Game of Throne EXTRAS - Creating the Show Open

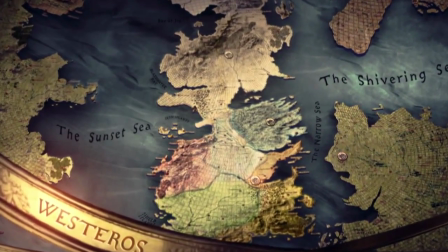(0:03)
There was a very early idea that we would need a map to orient the audience within the fictional worlds of Westeros and Essos.
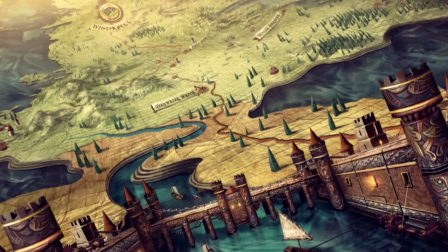(0:11)
We started talking about the need for grounding the series geographically because it's a fantasy series. These are places we don't know. So, if we were going to do a map, why not do the coolest map anyone's ever seen?
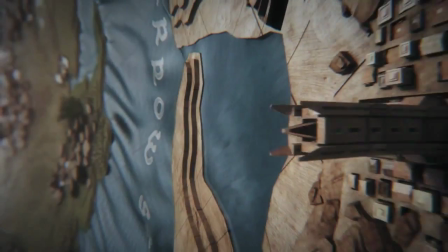We think it's going to be helpful at the beginning of every hour to be able to see to see where everybody is in relationship to everybody else.
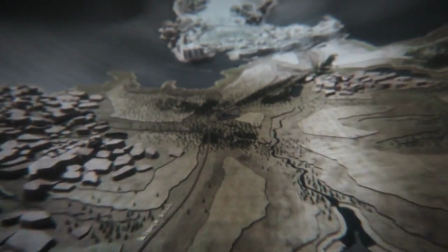(0:40)
The idea is to help the viewer understand the geography of where all this stuff is happening. We didn't want to do the traditional thing where it's a parchment map and it's flat.
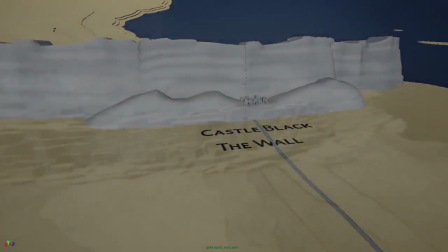(0:51)
We really wanted to do something very different and very elaborate and complex
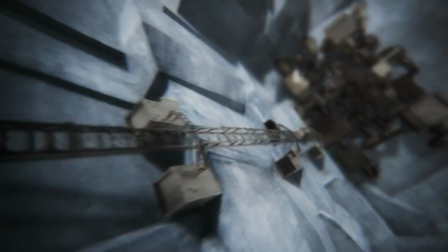(0:57)
that sort of mirrors how complex this world is that we're representing in the title sequence. What we wanted to do was create something different than we've seen before so that when people turned on the TV and started watching the show, they were transported to somewhere else. Everything was really based on the fictional world of Game of Thrones. We knew there were some really important families and houses that this first season sort of covered.
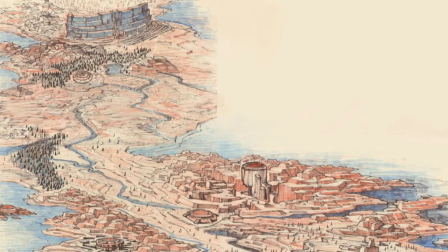(1:22)
The design of all the buildings, the design of the terrain, this all comes out of the world of the show.
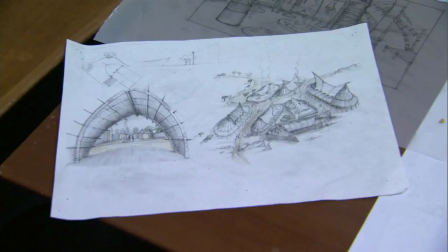(1:29)
The art department from the series sent us a lot of their concept art and visual reference and stuff.
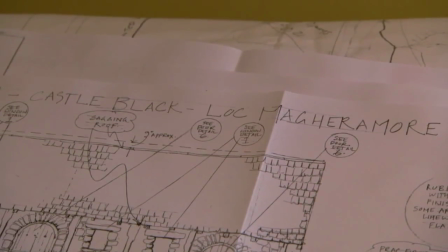(1:34)
Knowing how authentic everything in the actual series needed to be, we felt that we had to match the authenticity of the series in our title sequence.
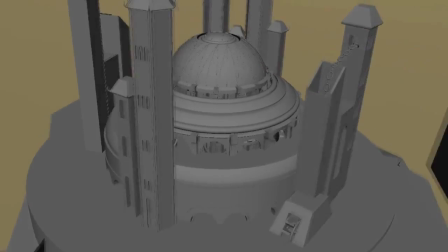(1:43)
The initial idea was, we'll build something in the computer that looks like it's the real thing.
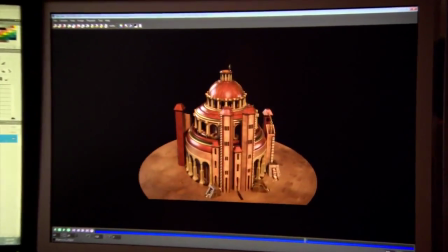(1:48)
If we had our druthers, we would have loved to build the whole thing and just shot it. We wanted everything to feel handcrafted. Everything we're doing is very organic, so it's all woods and weathered kind of materials.
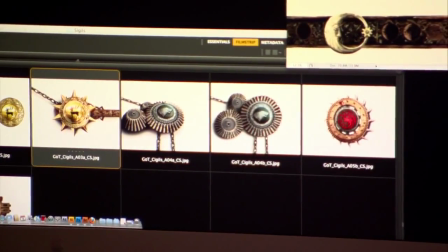(1:59)
We sampled metals, we sampled leather, we sampled different woods. We wanted to make the map seem like it was built by these mad monks in a monastery someplace. The first time we saw the first mock-up of one, it looked so much like a real model that we wondered if some team of guys with like jigsaws and balsa wood, like hard at work building miniatures. The shape of this world is an inverted globe.
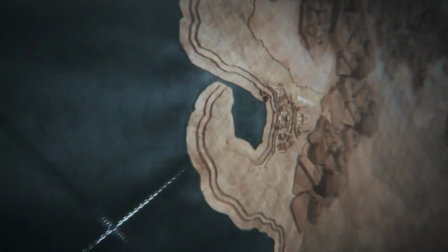(2:28)
The world is not actually on the outside of the sphere, it's on the inside of the sphere. It's its own little universe.
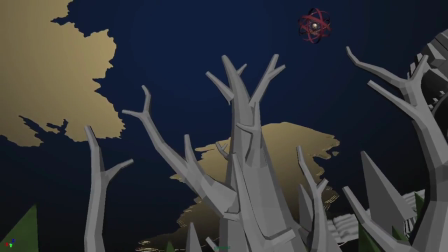(2:34)
In the center of it all, if you looked up, what we see as the sun is this giant astrolabe, right?
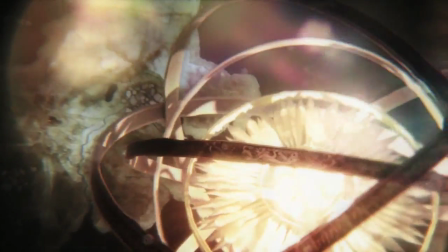(2:38)
This huge sort of orbiting bands with this, like, core made out of glass that's on fire.
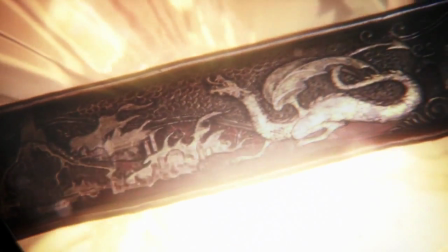(2:42)
There are these bands that contain depictions of all the biggest historic events that happened here.
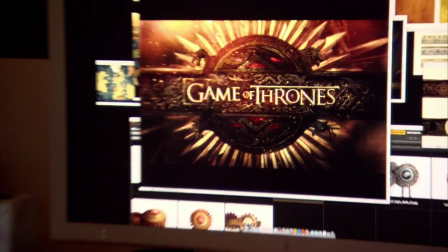(2:48)
And I thought it would be, you know, a great climactic moment if the actual title was revealed in a sort of eclipse within the astrolabe.
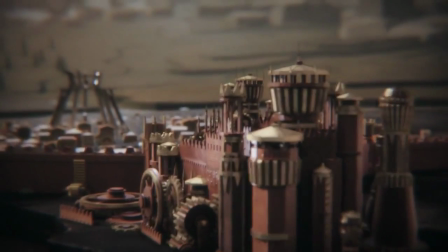(2:57)
We wanted to have these locations be mechanical. They sort of emerged out of the surface of the map.
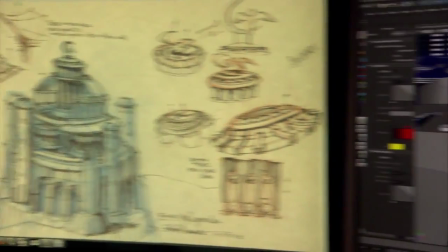(3:04)
A big influence for us there was Leonardo da Vinci. His robots and the mechanics of the things that he made.
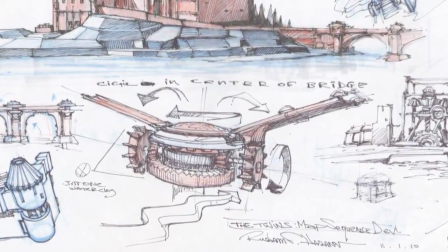(3:11)
Everything is connected to everything else through a series of virtual gears and pulleys and shafts.
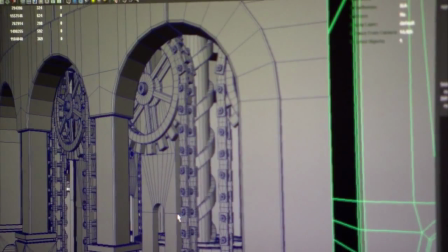(3:17)
You have little spinning worm gears. You can see all the detail. This actually moves.
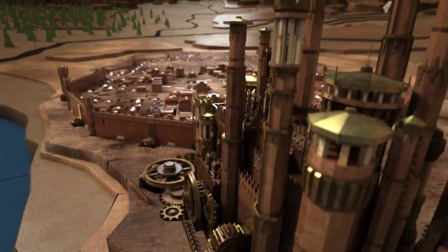(3:22)
And it works like a real thing.
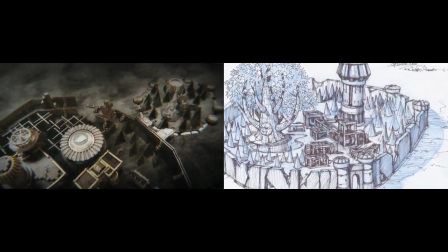(3:26)
We wanted to make sure that the audience knew which families of characters were associated with each location. So we put their sigil in that location.
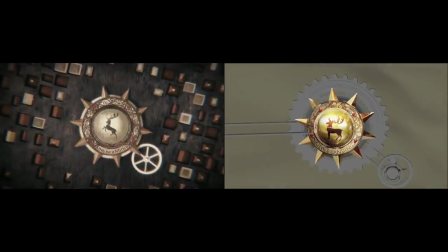(3:37)
We wanted the sigil to be the main gear that is powering each castle. And that motivates the entire animation.
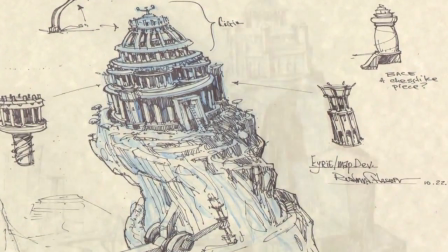(3:51)
As new major locations come into play, over the course of the season, they come into play on the map. Over the course of the different episodes, you should be able to glean a lot more information if you're looking for it.
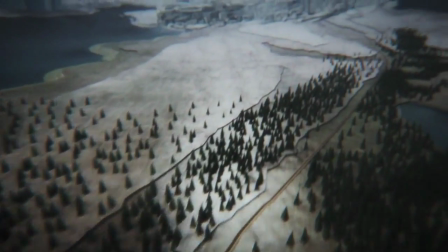(4:03)
This map will evolve with the show and hopefully into future seasons. We put everything that we possibly can into the title sequence to make it as great as it can be.